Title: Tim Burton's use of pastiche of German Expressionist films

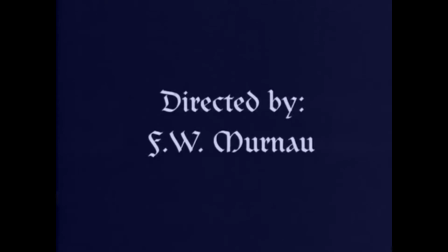(4:04)
The use of these fonts in combination with the ghostly instrumental accompaniments of Hans Erdmann and Danny Elfman respectively is crucial to the consolidation of the pervading ominous atmospheres at work in both Nosferatu and Sleepy Hollow.
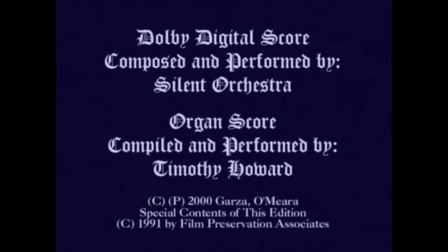(4:19)
Further, Burton adopting stylistic features of older works such as Nosferatu is arguably an attempt to apply a sense of history to Sleepy Hollow.
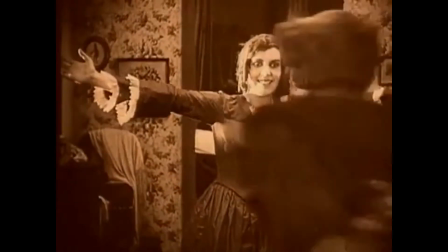(4:29)
Our introduction to Mr. and Mrs. Hutter, sharing a loving embrace, exchanging flowers,
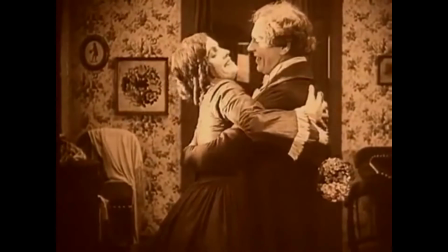(4:35)
plays out in warm sepia tones, setting a positive tone from the film's outset.
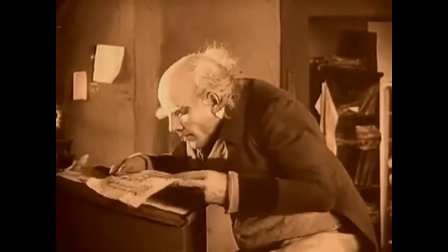(4:40)
The tone of the film is soon to change upon Hutter's quest to the castle of the mysterious Count Orlok.
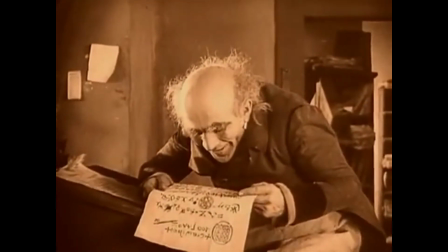(4:46)
The first inclination toward a change in atmosphere comes with a close-up shot of estate agent
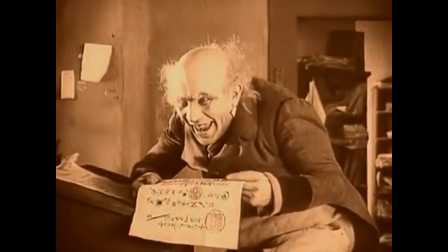(4:51)
Hernock looking mischievously at a piece of paper containing several illegible signs and symbols,
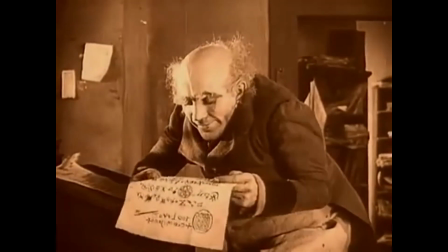(4:57)
and then looking directly into the camera with a cunning expression.
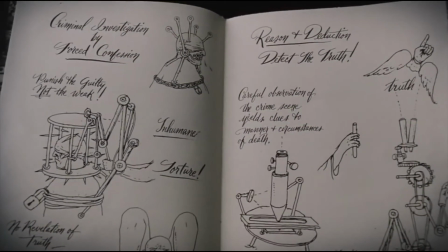(5:00)
A similar scene occurs in Sleepy Hollow, when a close-up of Ichabod Crane, whilst on his journey to the town of Sleepy Hollow,
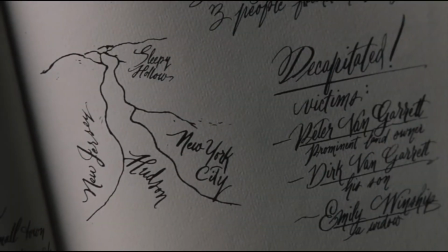(5:08)
reveals him to be observing sketches in his ledger, containing symbols and methods of investigative procedures.
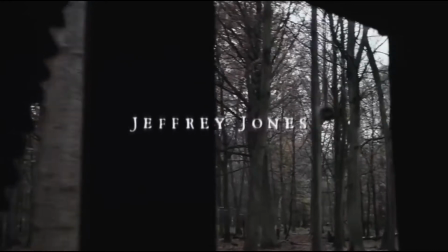(5:15)
While there is no apparent connection to a sinister motive on Crane's behalf,
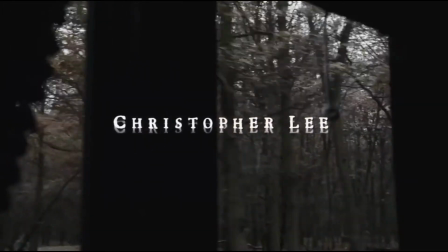(5:19)
as he has been established as the benevolent protagonist at this point in the story, the nature of the drawings, in conjunction with the purpose of his travels,
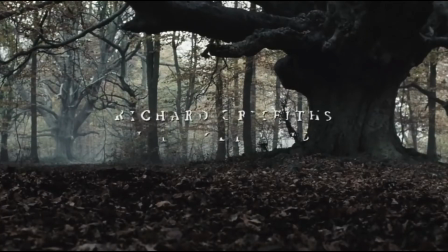(5:29)
signifies an ominous change in atmospheres.
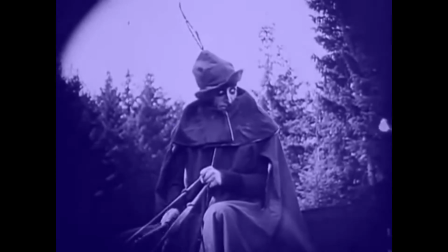(5:33)
Expressionist filming techniques come to the fore with the use of obscure camera angles,
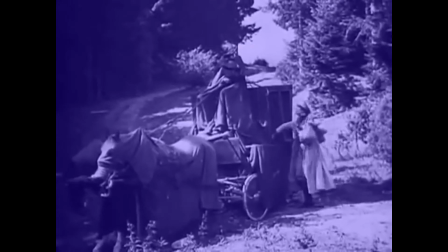(5:38)
such as the low-angle shots of a disguised Count Orlok upon his entrance to the story toward the end of Hutter's journey.
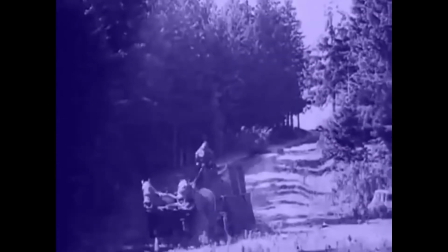(5:45)
Viewers being introduced to Count Orlok in this way,
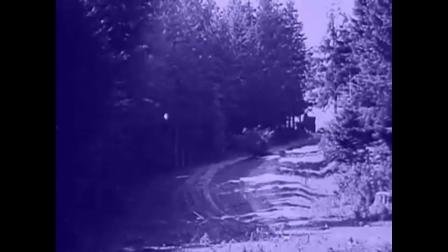(5:48)
being forced to look up at him as opposed to directly at him, creates a feeling of danger and unease around him.
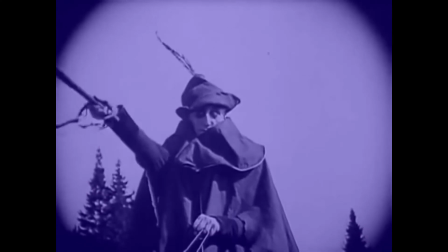(5:54)
This is emphasised by his dark eye makeup and long sharp features sticking out from his black hooded cloak.
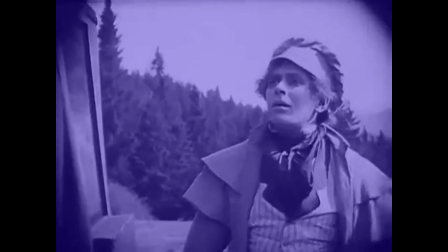(6:01)
The camera follows the pair to the castle, which again is depicted from a low angle, making its appearance loom ominously up in the distance.
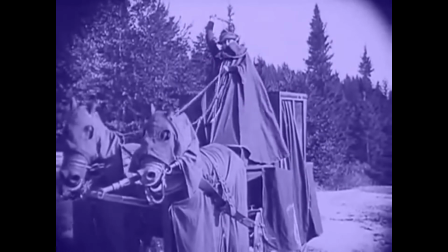(6:09)
Count Orlok cracks his whip from the seat at the front of the carriage and a small Hutter looks on with unease.
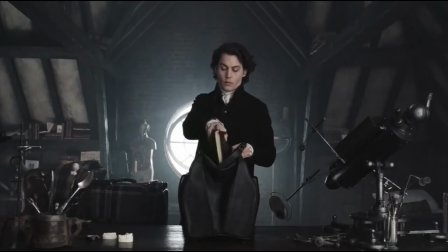(6:15)
Sleepy Hollow utilises low and high angle camera shots to provide commentary and signify meaning in a similar way.
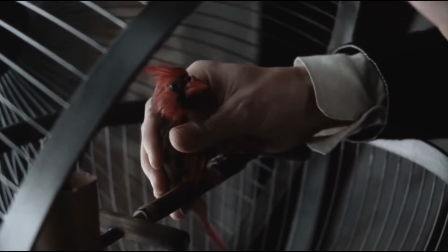(6:22)
For example, at the beginning of the film there is a close-up low-angle shot of Ichabod Crane looking out from a window down at the streets below.
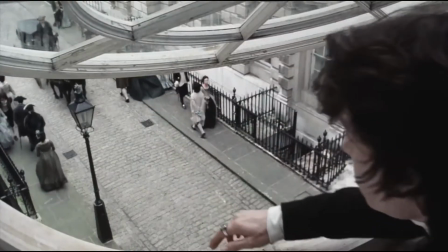(6:29)
The circular shape and design of the window frame is elaborate, featuring many panels which divide it into a spiderweb-like arrangement.
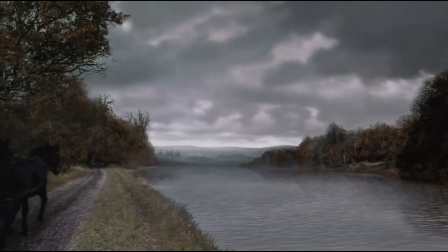(6:36)
The use of a limited colour palette in conjunction with the shape of the window frame and the choice of camera angle
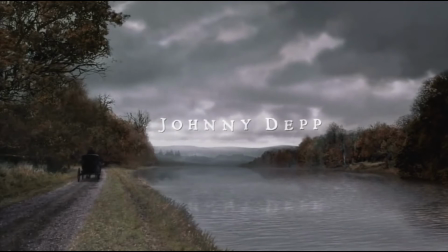(6:42)
reinforces notions of Burton having drawn on Expressionist works for inspiration.
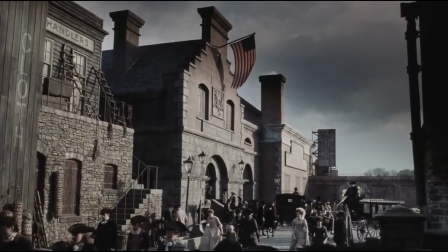(6:48)
Low angles are also used in the courtroom scene where Ichabod is first informed of the goings-on of Sleepy Hollow by the intimidating burgomaster.
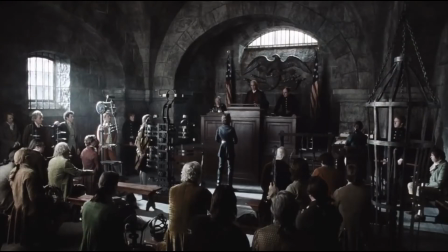(6:56)
The influence of Expressionism on this scene is extremely evident,
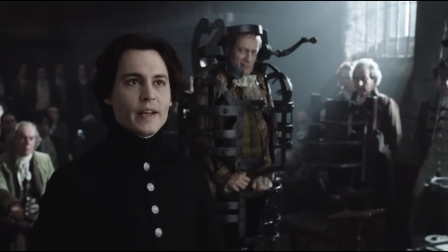(6:59)
not only with consideration for the composition of the scene in combination with the use of a low angle, but also with respect for the use of low-key lighting,
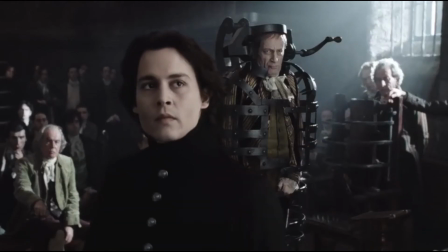(7:07)
the inclusion of torture instruments such as the Iron Maiden, and finally the eagle, which is perched ominously behind the burgomaster.
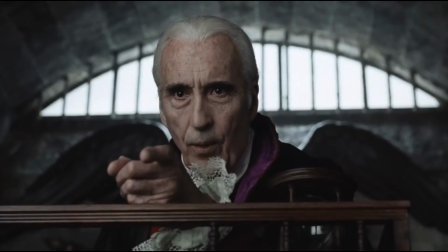(7:14)
Ichabod Crane, who is now put to the test.
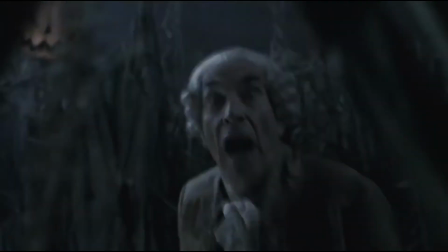(7:21)
Further instances of low angles in the film appear in the opening credits with the pumpkin-headed scarecrow,
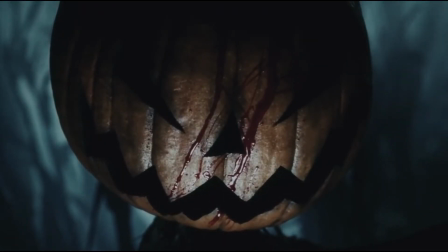(7:27)
and in later scenes depicting the exaggerated form of the Tree of the Dead.
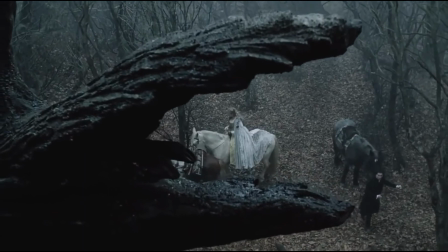(7:31)
The use of warped and twisted elements is highly reminiscent of the Expressionist movement, in particular the atmosphere of unease they generate.
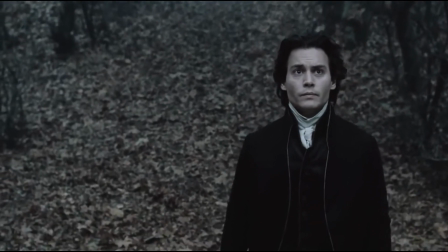(7:40)
Burton's reliance on such techniques to convey horror
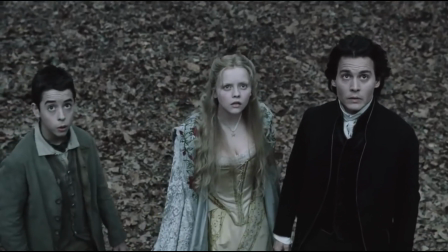(7:44)
emphasises the significant influence of the Expressionist movement on the development of the horror genre.
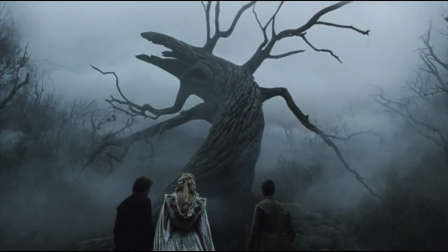(7:50)
These scenes are particularly reminiscent of the iconic shot from Nosferatu,
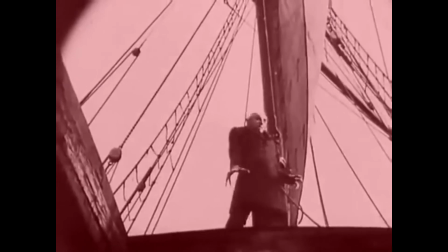(7:54)
depicting Count Orlok on board the ship to Wisborg, where he intends to seduce and kill Ellen Hutter.
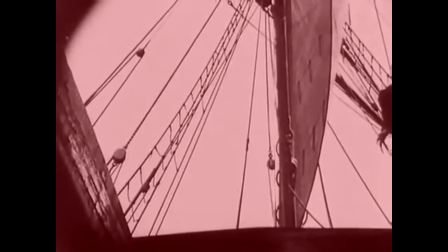(8:00)
Positioned at the centre of the frame, he maintains a menacing presence facing downward over the audience.